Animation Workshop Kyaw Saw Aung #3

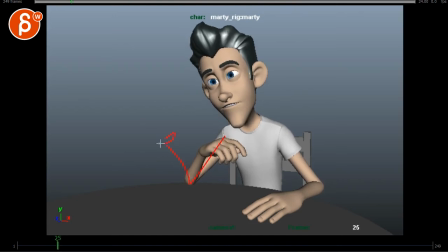[4:14]
Let's go back. That's a lovely act. So we watch out that silhouette. New Jersey. And then the bit more movement, he's like, New Jersey, with some more arcs in the head. And New Jersey, just so kind of, it's a bit more...
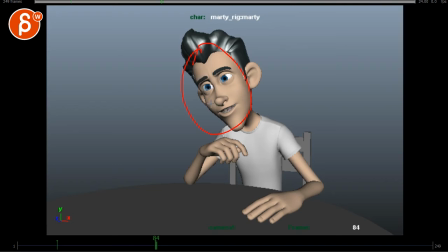[4:29]
Like, to me, it would be a bit more alert and I wouldn't say twitchy, but you know, he's kind of checking out what's going on. Like, hey, so what's going on with you? And then
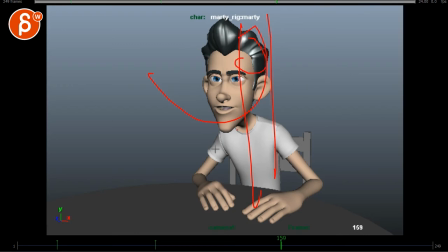[4:41]
Austria, and it's just the big arc. Austria, straight, minimal movement, because this is all brand new information to him. Like, wait, he's processing all this. Like, oh, wait a minute. You can play this pretty straight. Maybe some eye darts as he's processing this new information. Maybe a little bit of looks up and down, like, oh, Austria. And then good day,
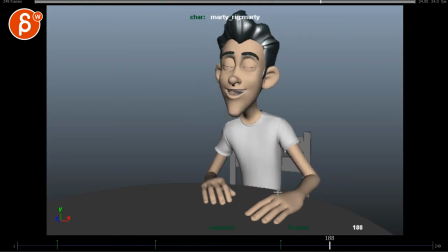Well, then, as he goes back, like I said, you would lean back, and then all of this move, as he goes back, would be nice, smooth arcs, so it's a bit more soft and confident,
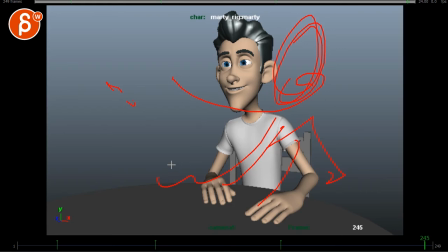[5:18]
so you have twitchy little things into an accent, into straight, and then with a bit of a hold, and then slow and curvy into the, his relaxed, and then at the very end, for contrast,
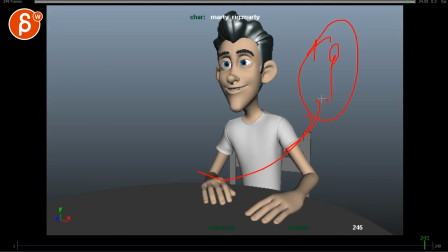[5:31]
g'day, mate, so he goes back, and then you have a little bit of a head accent going up and down, a bit of a, you know, a little twist to the side, how he says that with a nice arc, and that can be your slow, and at the end, boop, boop, a little bit of a, an energy change there, as he has his accent in his last delivery.
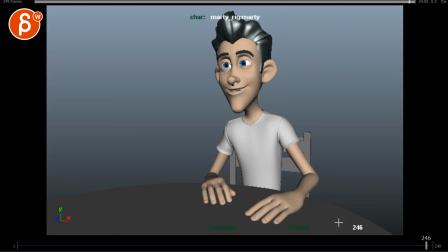[5:48]
I think that could be cool. It could be a cool progression in his posture, some visual detail. Let me know what you think. It's definitely hope.
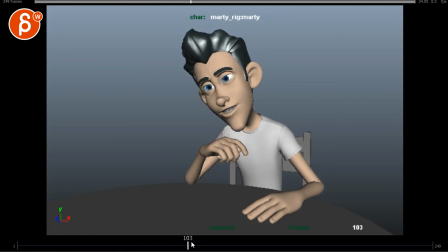[5:57]
I hope staying within the spirit of what you have while kind of pushing the idea and giving this a bit more than just this kind of boxed in performance.
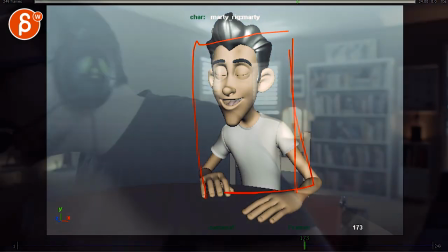[6:08]
All right. Thank you. All right. There's an email. You can sign up. You can start whenever you want. You can submit whenever you want. You get 16 submissions. Either way, a like and subscribe would be awesome. All right. Thank you.